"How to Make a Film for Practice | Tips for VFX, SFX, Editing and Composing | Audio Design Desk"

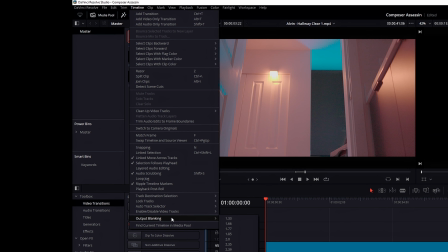(8:13)
All we had to do for that was to hit timeline, go to output blanking,
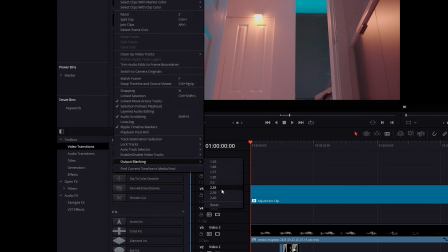(8:17)
pick an aspect ratio that you want for an anamorphic type of screen you want something in the two
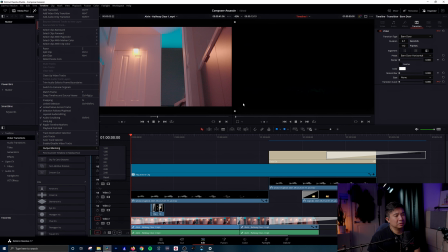(8:24)
plus range I believe so I just picked two point three five just whatever feels right to you and that's how
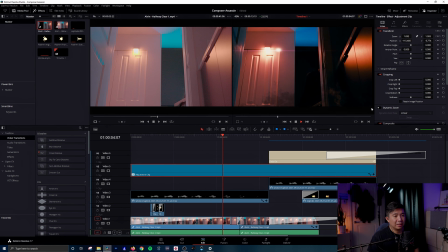(8:31)
we did that so if I hit reset you'll see there's no final blanking at the top and bottom which if you like you can leave it at that
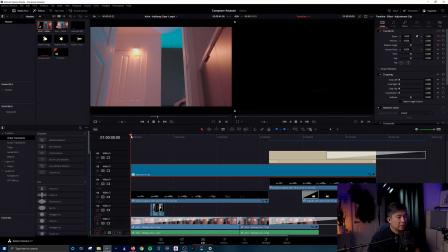(8:40)
and another thing that we're doing obviously is if I go to this adjustment
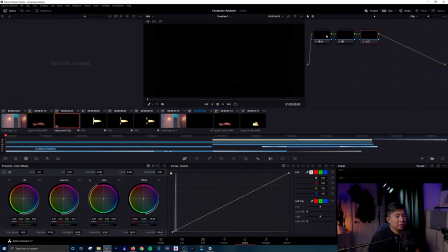(8:45)
clip is we're doing some color grading and so I have a couple of notes here I just basically pulling the primaries around in terms of lift gamma and gain here just to make sure our scopes look like they have as much information as possible
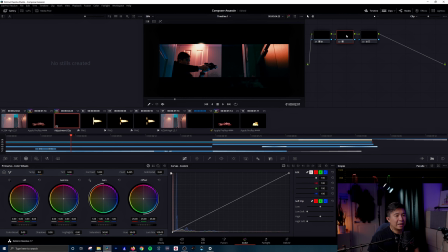(9:04)
and I wanted to go for a darker vibe and then I added on a LUT here I believe I went
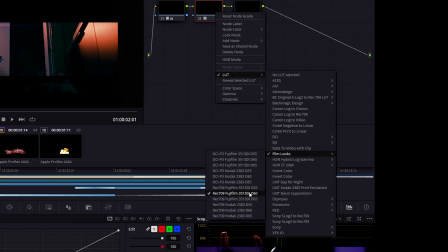(9:09)
for a film look LUT so a Rec.
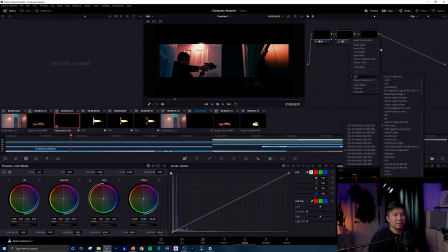(9:12)
709 Fujifilm D60 you can play around to see what looks good and then finally after that LUT I did a little bit more adjustments post LUT
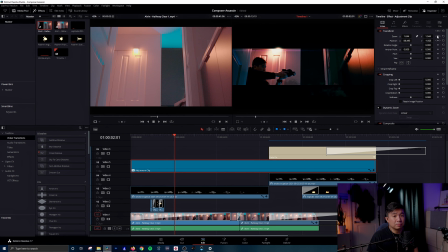(9:24)
the other thing this adjustment clip is doing you'll notice there's keyframes to give
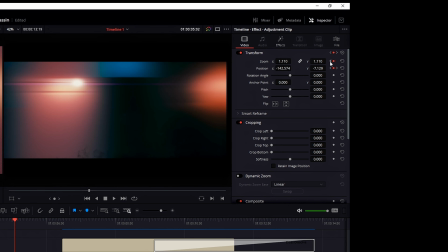(9:31)
us that fake sort of camera movement for zoom we start at the default
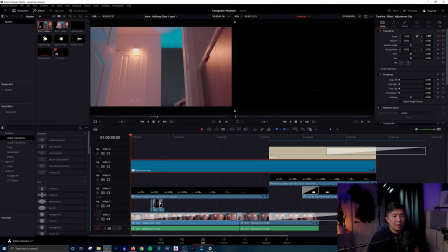(9:37)
of one at the beginning of the whole clip and by the time we go to the
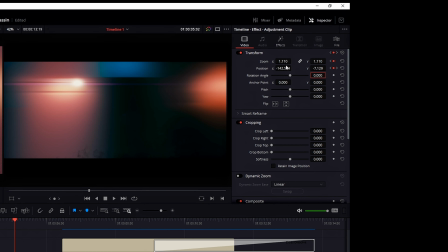(9:43)
midpoint I actually increased it to just very slightly 1.11 here and you'll get that
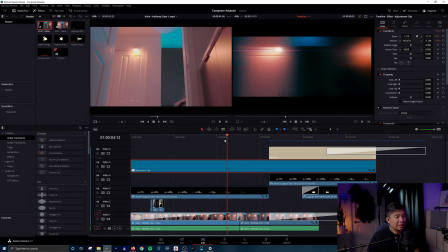(9:49)
slight zooming effect and in addition to that we are also doing
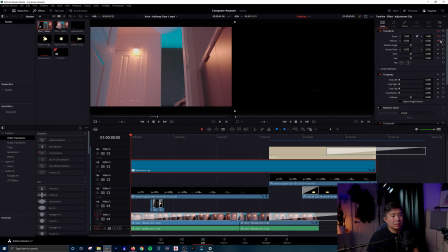(9:55)
X and Y coordinate keyframing so if I hit next
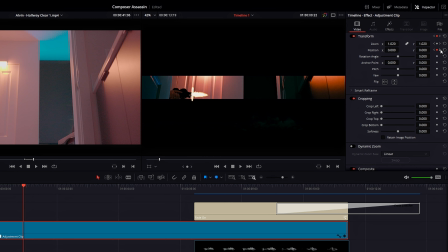(10:01)
here this is where i think we kind of begin so this is our it stays zero at this point
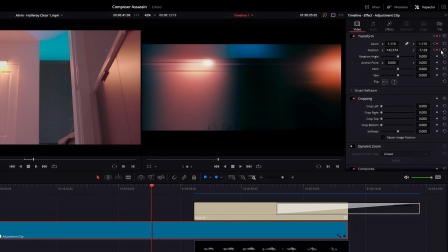(10:06)
and if i hit next again you see it moves pretty pretty drastically there
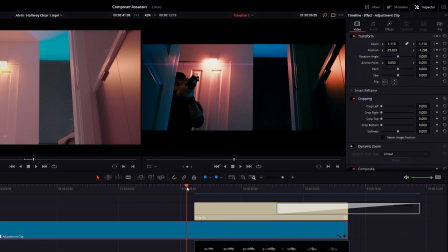(10:15)
and i think i didn't really move it for that second pass when we get to around here
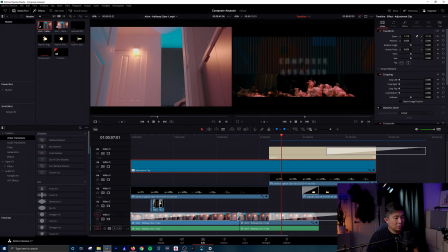(10:21)
so the reason i did it within the adjustment clip as opposed to each of the individual clips themselves with the keyframing is because I only wanted one continuous adjustment of the movement I didn't want the
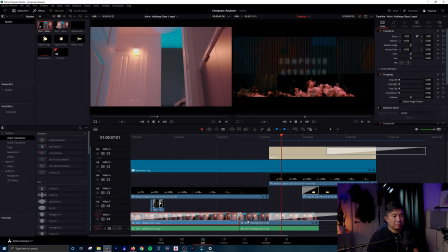(10:37)
keyframing to be happening on the individual clips and it would reset back again it would be pretty jarring since they were two separate clips so just having one continuous clip to animate makes more sense if I go back down here all along you'll see that opening with the barn doors here and it literally is just a video
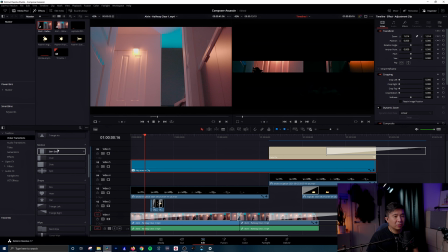(10:57)
transition within DaVinci Resolve called barn door and by default when you put
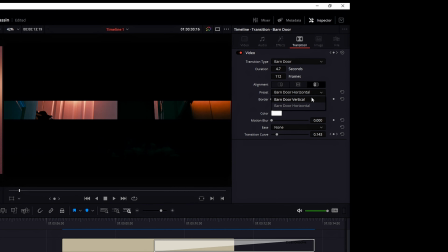(11:02)
the barn door on it is set to vertical so it actually
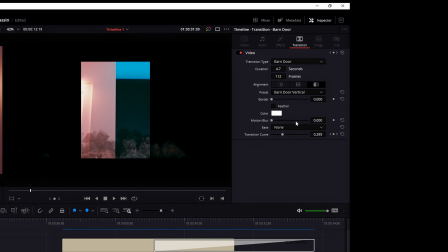(11:07)
ends up looking like this by default and all you need to do is convert that to horizontal
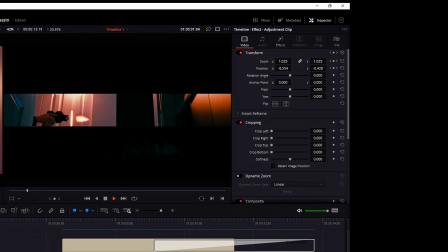(11:12)
and you get this wonderful opening look okay
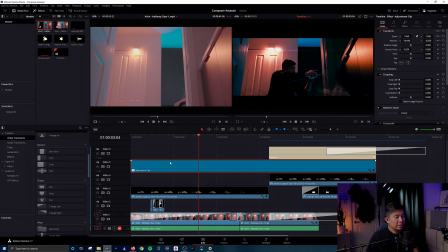(11:18)
and another thing I want to draw your attention to is fun little lens flare to give it that anamorphic lens, fun Steven Spielberg-esque type of look. Actually, because of all the camera movements, this ended up being a little bit of a fail of believability since you'll notice that the
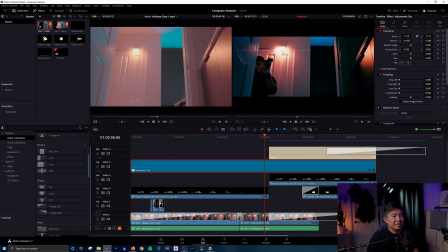(11:35)
light spot here for that lens flare is not exactly following where that light is. I should have fixed that issue by doing some keyframing as well on that. So there's a position control here so go to where we begin to see it and I'll hit a keyframe
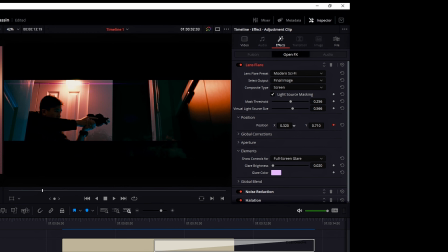(11:55)
and I will drag the X coordinates until it is where we kind of want it and then I will
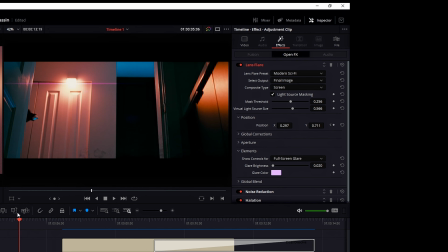(12:06)
scrub forward some more to where it swings really wildly so like maybe at its
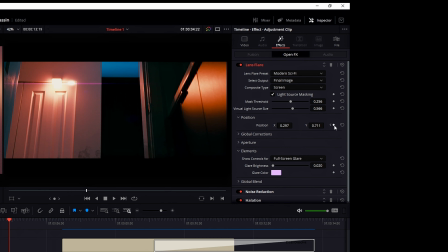(12:12)
maximum point here I will hit this button to create another keyframe and And I'll adjust it again to make it stick with that, with that lightness.